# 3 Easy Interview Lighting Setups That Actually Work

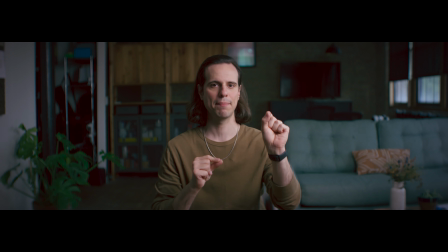It takes that softbox one step further, makes it look just a little more pro. That softer light, kind of the more subtle, more flattering lighting that you can get out of a setup like this. I do have the negative fill here too, because the room's a little bit tight in here as well.
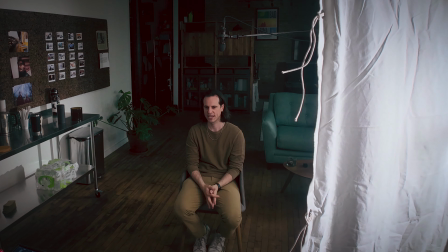You're often gonna be working with constraints. So, we've got the boom overhead. We're kind of all rigged out.
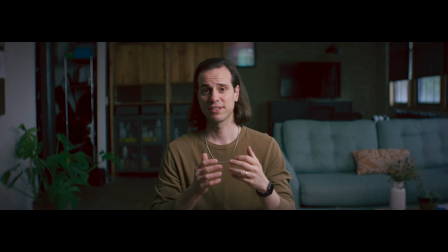So this is the setup, and I think compared to the last one, we're looking a lot better.
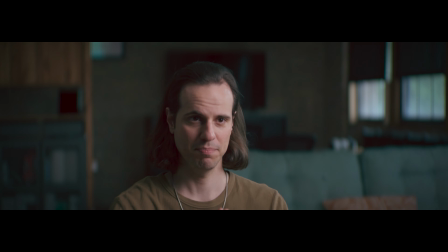I've also got a little more space for the B camera, which now is kind of more in the sweet spot.
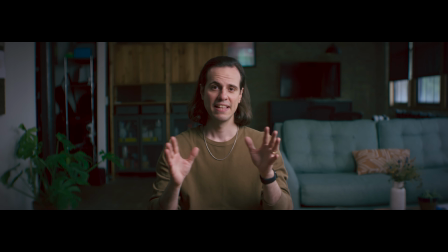I like to have it off just a little bit from the main camera. But this, I think, is like a really nice way to set up frame and light. An interview that's soft. This is gonna look, I would say, a little more pro. It's gonna elevate your work. So let's get into it. We're gonna start setting up for the next light. The book light
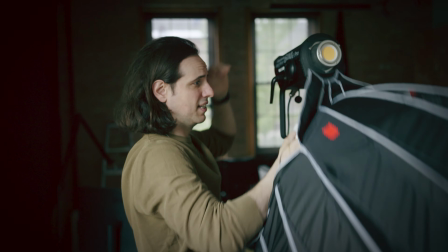is not something you really probably want to be doing completely on your own. Like this is just a little bit more of an advanced setup where you want an extra set of hands.
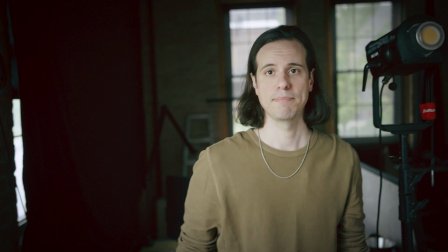I've got Mason here with me helping out, but
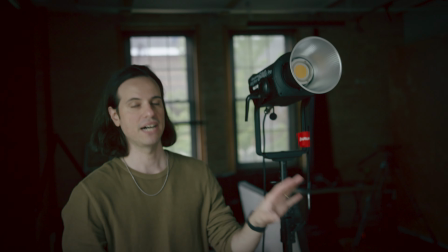so the idea of the book light is we're actually gonna bounce the light off of another reflective surface,
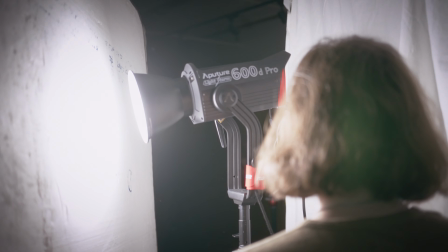and then that reflected light is gonna go through the muzzle. So for one, you need like a pretty powerful source to be able to do this,
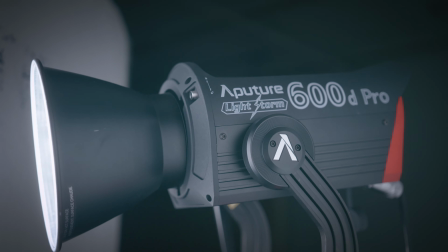but then also you need enough space where you can kind of have the room for the book to come through.
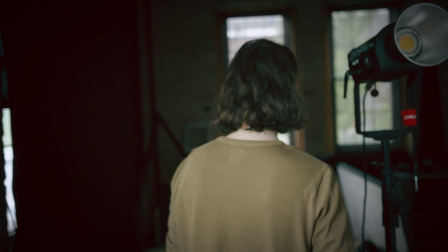So I'm gonna set this up right now and then we'll be able to take a look. So yeah, so here we have the bead board.
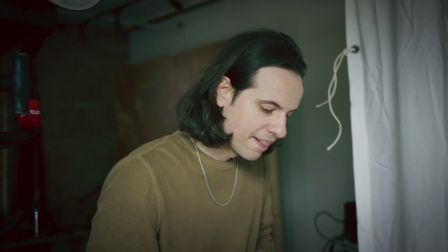The nice thing with this is you could just get this at Home Depot. That's what I did.
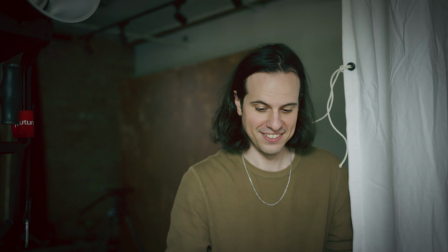I think we cut it down. We had a couple pieces.
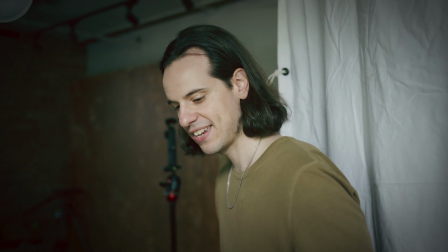It's just like artboard, like a foam core kind of thing, and then it's actually reflective on the other side. So this is extremely cheap and easy to get.
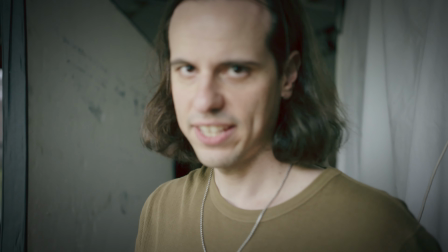Sweet. Kind of like having the right tools, knowing what you need.
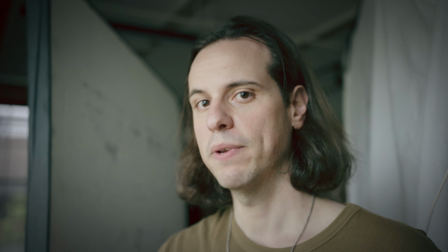You don't have to necessarily have a ton of stuff, but you want to make sure you have the right stuff, especially when it comes to the grip equipment.
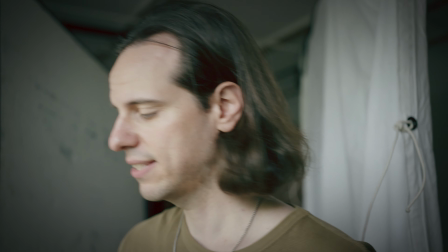Now you could show up with the whole truck, you got everything and that's easy, but if it's just you and an assistant or a gaffer or something, you want to make sure you kind of know what you need and that you got it when you need it.
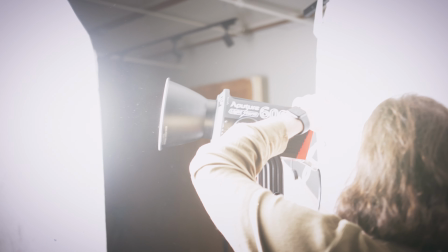Great, okay, here we go. Whew. It's hot because we took the Softbox out.
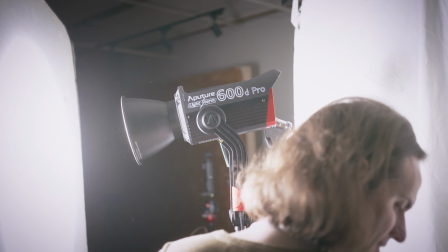And again, you probably want to like, that's probably pretty hot for you, right?
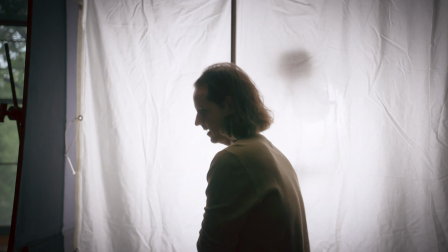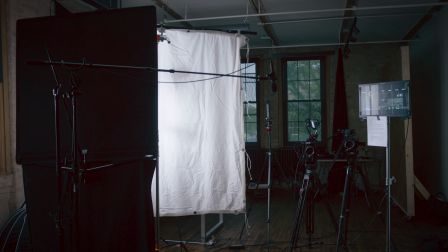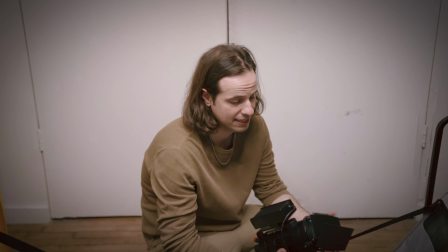Now we're gonna grab the backlight. Obviously with the backlight, you gotta position it because you don't wanna see it.
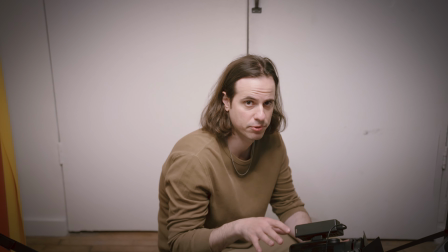It's really more to just be able to create that separation with the background of the subject.
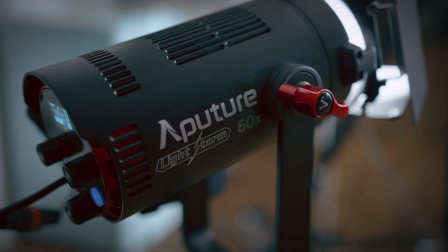In this case, we're using the, I guess this is the 60X, the aperture P60X.
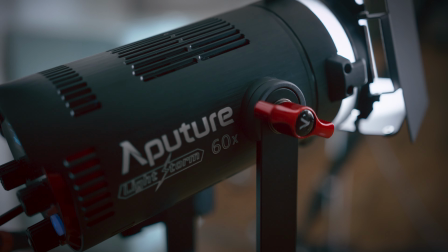And so we're just gonna get this on a little tiny stand.
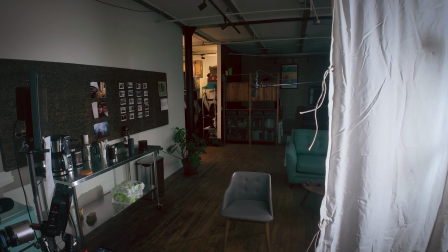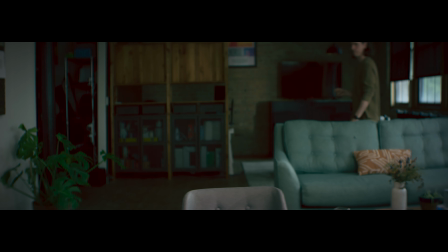Hopefully that should be better. Okay.
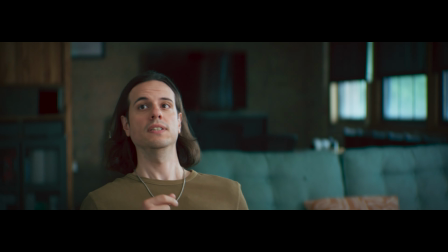Subtle. That's what we're going for. Yeah. Okay, here we go.
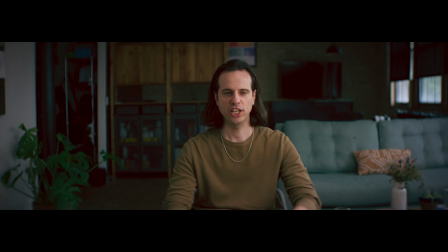We got the soft book light. Changed it up a little bit because of the dynamics of the room. When you do something like this, you kind of need to create your own box.
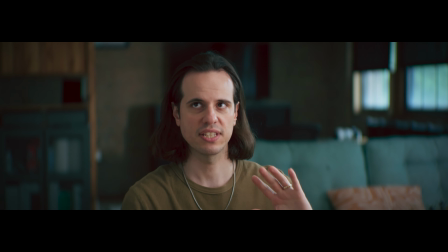So it's helpful to have some more hands, but you can now see like this is kind of my go-to if we have a little more time to set it up,
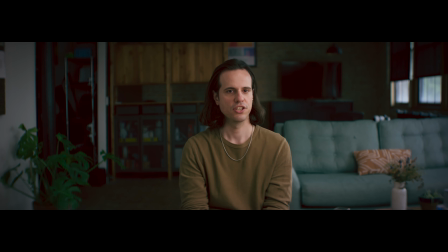because I just think you get like really flattering shadows. You get a lot of dimension. It can kind of help fill the space a little bit. You know, if I had more time, I would probably get some more practicals or interesting lights in the background to fill it out a little bit. I've got a little bit of a backlight here. It's subtle.
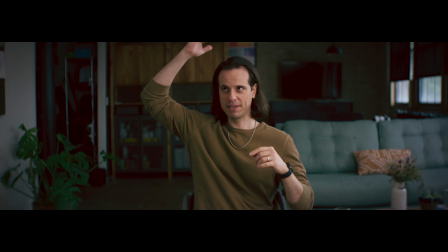Part of the thing with the anamorphic is it's hard to get the backlight if you're not coming in from above, and I don't have time to rig the Avenger for this.
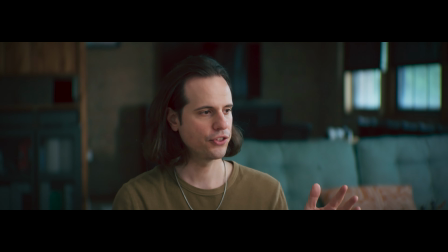So we got just like a subtle backlight. This is the third setup. It's the bounced kind of extra soft light. And I think with these three in the toolbox, there's a lot you can do.
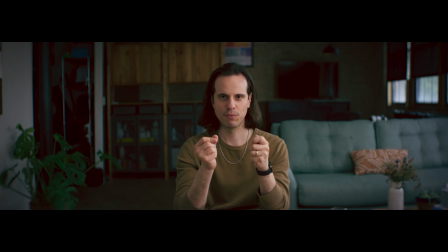So we're gonna flip off the anamorphic lens and then we can wrap up the video. All right, so there we have it.